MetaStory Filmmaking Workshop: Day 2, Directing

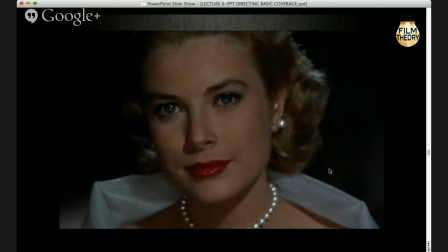4034s
Yeah, with Cary Grant. Okay. And I think it was on this movie that she met the Prince of Monaco and married him and literally became a princess. A little movie trivia for you, okay? All right? Okay, so again, also look at the hairline, right?
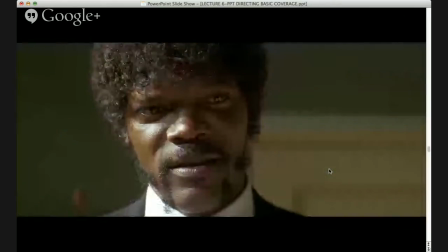4052s
Barely cut off here, cut off a bit more significantly here, and so on, okay?
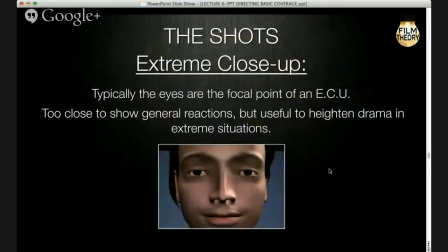4057s
Next is what we call the ECU, or the extreme close-up, okay? So this is definitely a shot that we don't want to overuse. The eyes are the focal point. And it's too close to show, you know, general emotional reactions.
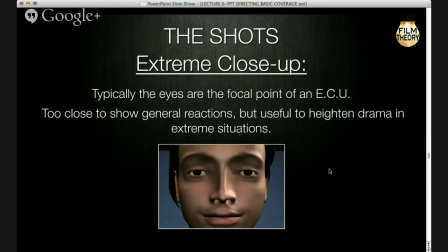4076s
There's no sense of space or geography whatsoever, but it can heighten the drama in extreme situations.
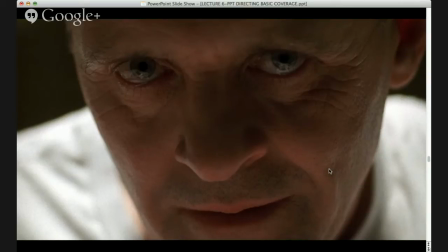Right. Yep, that's very good. Silence of the Lambs, yep. Anyone know this one?
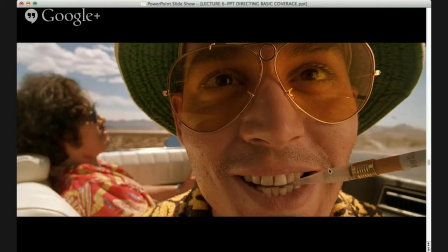4099s
Fear and Loathing in Yes, last very good. Well, I'm applauding you. I'm applauding you. This is based on a novel by a great writer named Hunter Thompson, who is my favorite writer. And I'll just point out a couple of interesting things about this shot.
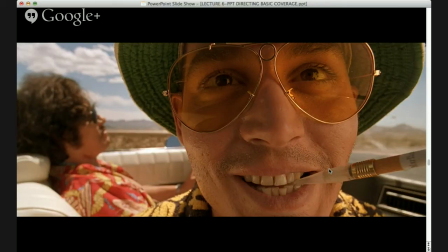4119s
This is Johnny Depp as a sort of crazy journalist based on Hunter Thompson. What they're doing in this shot is they're shooting a close-up with a wide-angle lens, okay? I'm not going to go too much into lenses and stuff. I know you're going to have some additional cinematography instruction.
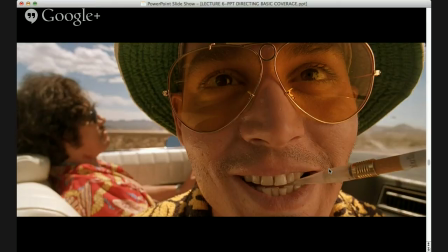4137s
But these are shot with
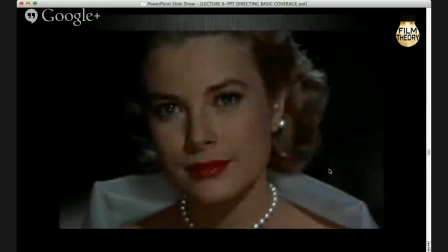4142s
your typical close-up lenses, the telephoto lenses, right?
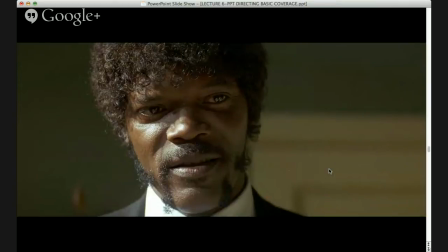4147s
The focus is on the face. The background is somewhat out of focus, right? That's generally what you get with a telephoto lens for a close-up, okay?
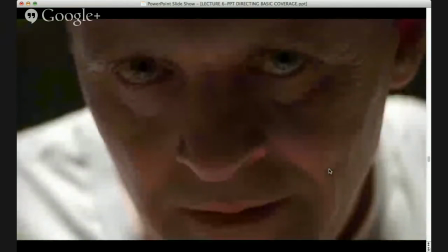4155s
Here, okay, and even so, if you look, the focal point here is the eyes. The background is literally his shirt, and you'll see it's somewhat fuzzy. It's somewhat out of focus. That's perfectly okay. There's a gazillion shots that are designed that way.
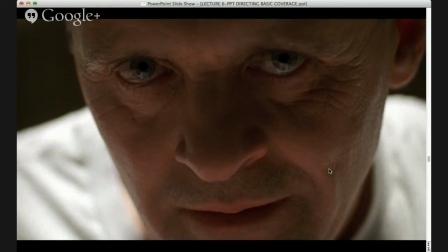4171s
It's simply used. It's a little bit stylized. It's a little bit cinematic, but it draws us closer into the eyes and closer into that emotion.
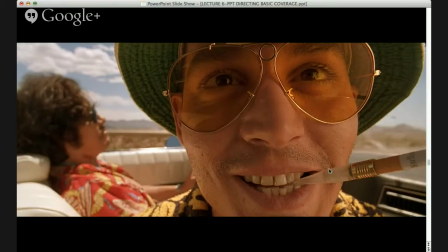4178s
This is shot with a wide-angle lens. Now, I will tell you a couple things about doing this. First of all, actors hate it. They really hate it. Except people like Johnny Depp, who love to look, I mean, to his credit as an actor, he loves to look crazy, he loves to look silly, right?
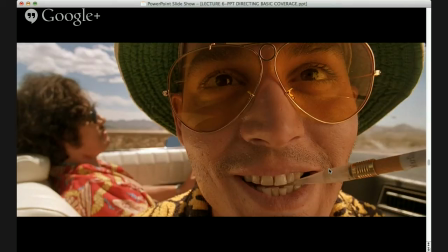4196s
He loves to look outrageous. So this is shot with a wide-angle lens. You see there's more background, it's a little bit more in focus. And a wide-angle, shooting a close-up with a wide-angle lens will distort the actor's figures, right? It's almost like a bit of a. Do you know what a fisheye is? Do you know that that
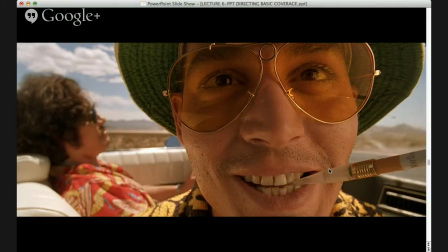He says the lens that Wes Anderson uses. Yes, Wes Anderson does that a lot. In fact, I have that's very, very smart.
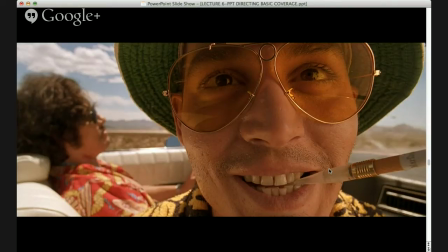4233s
In fact, the examples that I have in another lecture of this technique are taken from some Wes Anderson movies. He does it all the time in Royal Tenenbaums, right? Because he wants those characters to feel a little, they're odd.
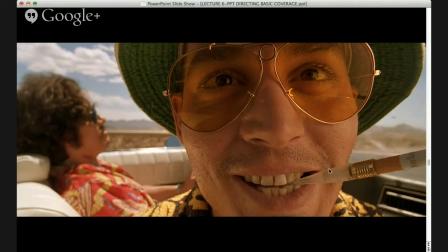4250s
They're all kind of strange, unusual people. So that's very, very smart. And so Wes Anderson, that's something he does quite a bit. So in this case, you know, you get this sort of distorted effect, and it's generally good for comedy.
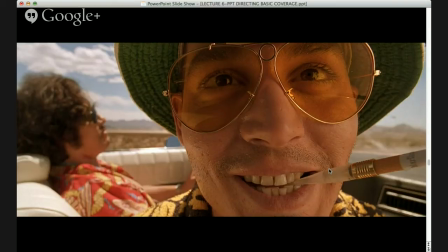4265s
It can work in horror. It can work in anything where you don't want it to look naturalistic, okay? Where you want it to look a little bit heightened, a little bit stylized, okay? Do you want to just explain that? Yeah. Okay.